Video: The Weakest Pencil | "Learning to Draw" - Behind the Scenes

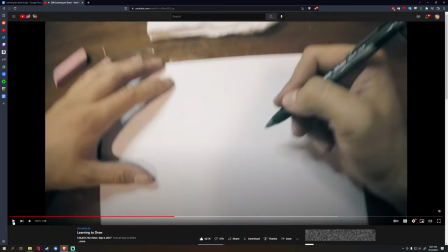4:11 to pen yeah how do we make pen fail well pen is like a permanent ink yeah there's no you can't erase it
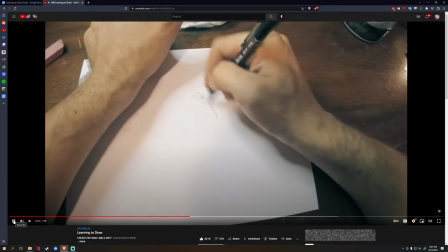4:19 you know like how do you make this fail so we thought like okay so artists are kind of known for this cliche of putting their thumb in front of an object
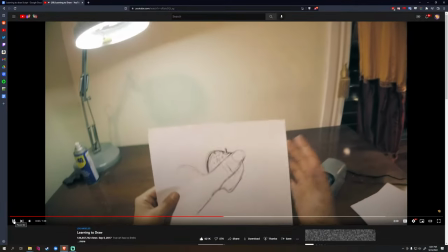4:26 they're trying to draw to use as like a guide or a reference for like a scale yeah or like I think I've seen this somewhere before I'm not sure I can't remember sure but he
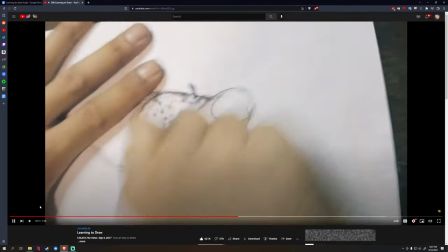4:34 draws his thumb in front of it oops and then you know somehow he erases the exact thumb shape
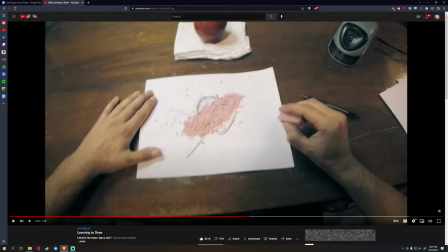4:42 like it's these kinds of things that I think I'm really happy with whenever we find a way to do it it's just like simple but it's
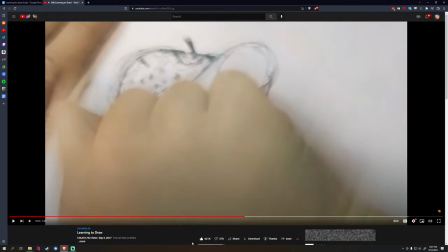4:49 it's like the most pure form of a joke there's no transition between these two because we talked about like could there be could we insert a part
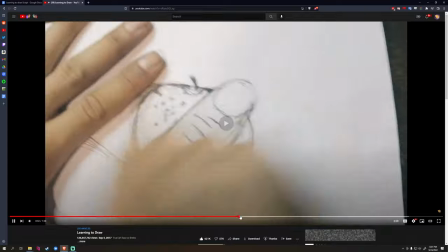4:56 where like you see half the shavings on there or like shavings are flying right or something but i think just cutting to it like fine it
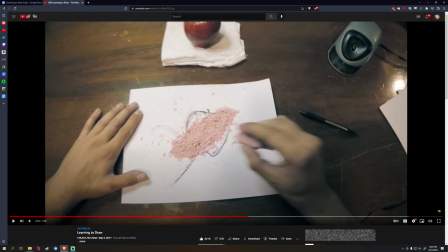5:02 worked i think nowadays we probably wouldn't accept that we probably would have had like pencil shavings flying off or something or something appearing on the paper but
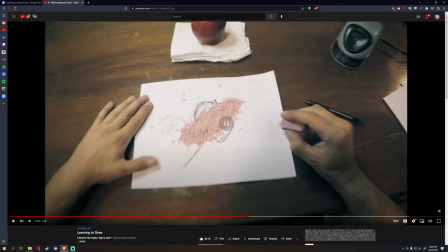5:08 i i sat with this pencil with this sharp uh with this eraser erasing sandpaper for like 10 minutes to get this giant one and then i was like hey we could use that for the episode yeah no what were you doing erasing
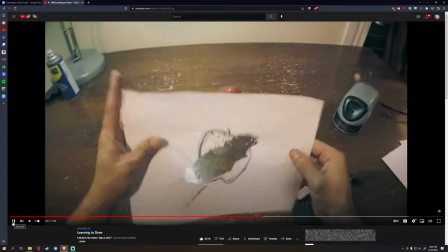5:23 sandpaper but no that's that's what we ended up with um
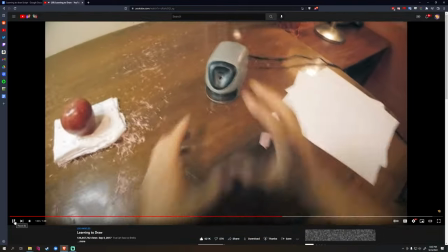5:27 we didn't expect this episode to become so messy so quick and actually it adds so much to the episode yeah we're like not only are there eraser shavings
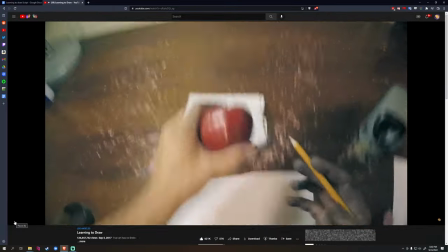5:35 everywhere but there's pencil shavings his hands are covered in pencil lead yeah a lot of this we didn't obviously write we didn't write detailed oh
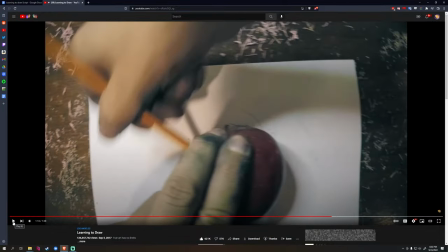5:42 it's kind of a happy Accident that it just emerged like being this messy.
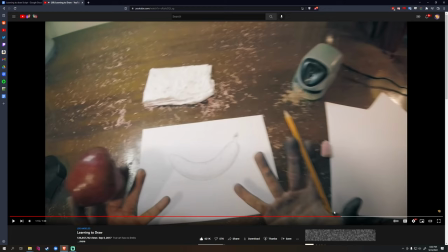5:45 It just it gets very stressful very fast when messes start to accrue on a table like this Because like it's hard to go backwards And yeah, like it's like okay.
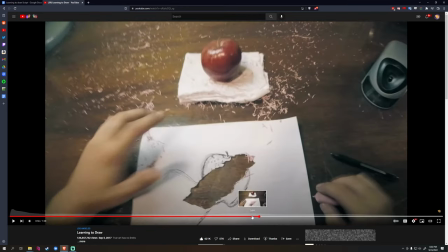5:53 We are we happy with everything to the point? Yeah right now like we knew that this one one take thing shavings everywhere Are we happy as soon as he was like okay?
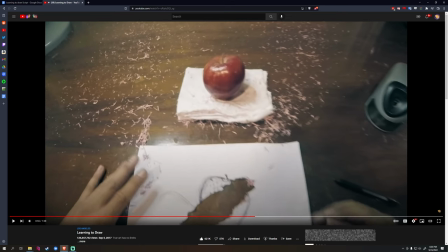6:01 Is that good? Is the framing right? And we're like yeah, okay? Go ahead. There's like these points of no return on a lot of our episodes where it's like we're about to just have an uncleanable mess Let me see what this is.
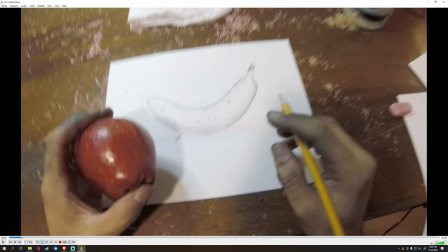6:10 We have another file here Okay, so yeah, this is kind of I drew this banana real quick Well, I don't know you were doing something.
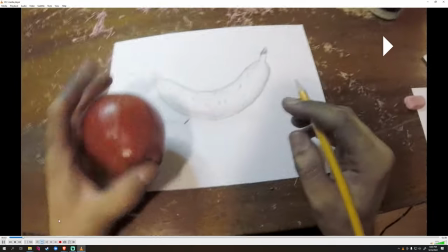6:18 I think I was actually eating a banana.
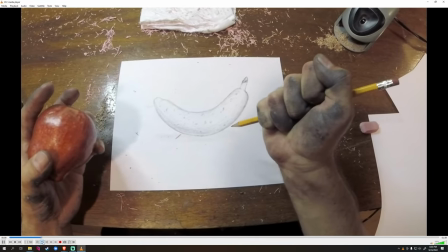6:19 It might have been Okay, so grips the pencil tight and obviously I Need to come in here with pencil shavings and swap it out.
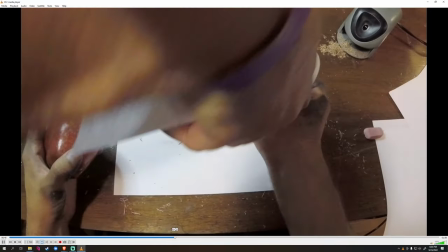6:28 Yeah, it needs to be transition here it's it's a
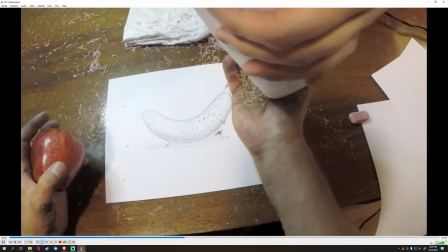6:33 Lot of the stuff we do is like we can't make it we can't mess up like had we spilled too much of this It would have just taken a long time to clean up and reset.
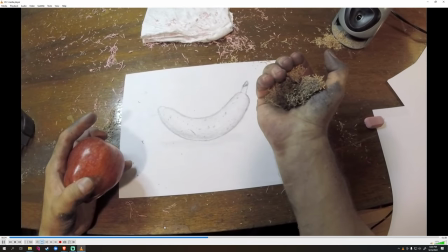6:40 Yeah and I stop with that okay so you resumes
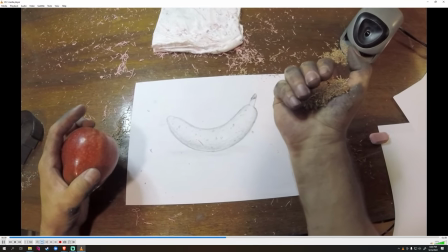6:45 here just give it a go ready it's still recording okay
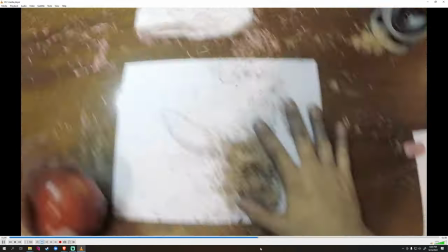6:54 okay so you can see how we kind of film it in like beats yeah we're like okay is this good we make to be finished that section
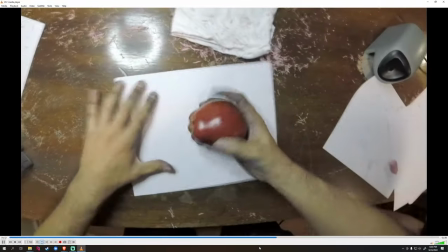6:59 yeah move on I think in the past I was not as good at pausing I would just go for it and then we'd be kind of
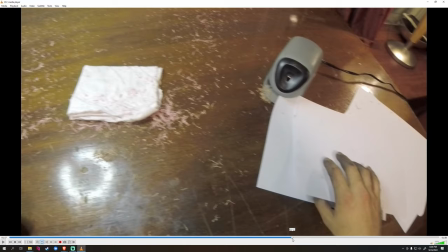7:04 screwed okay yeah and so much is important with you holding your head still and like you know matching between moments we have to just constant Remember editing will come in and save the day right now
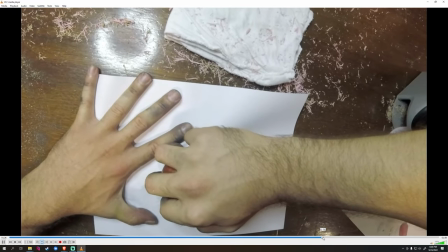7:14 Okay, and so obviously we need to swap out the page here for just something into the paper Okay,
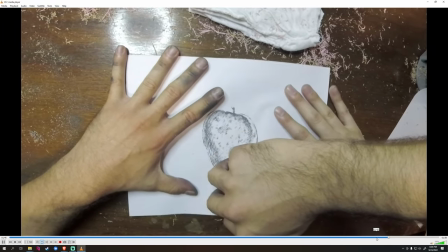7:23 sure Photo of the Apple we 3d yeah
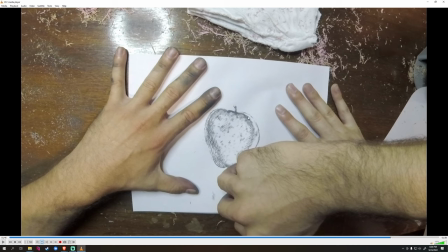7:26 Sketched it in this is actually this is a photo of that same Apple and then we applied during Photoshop filter I think before AI was a Photoshop. Yeah before AI drawing to us something I think That shows you all how fast the eyes come out.
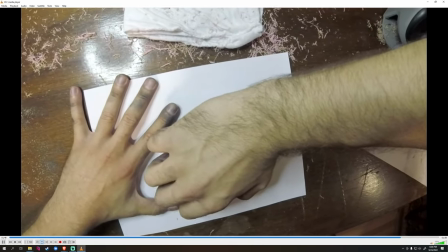7:39 Yeah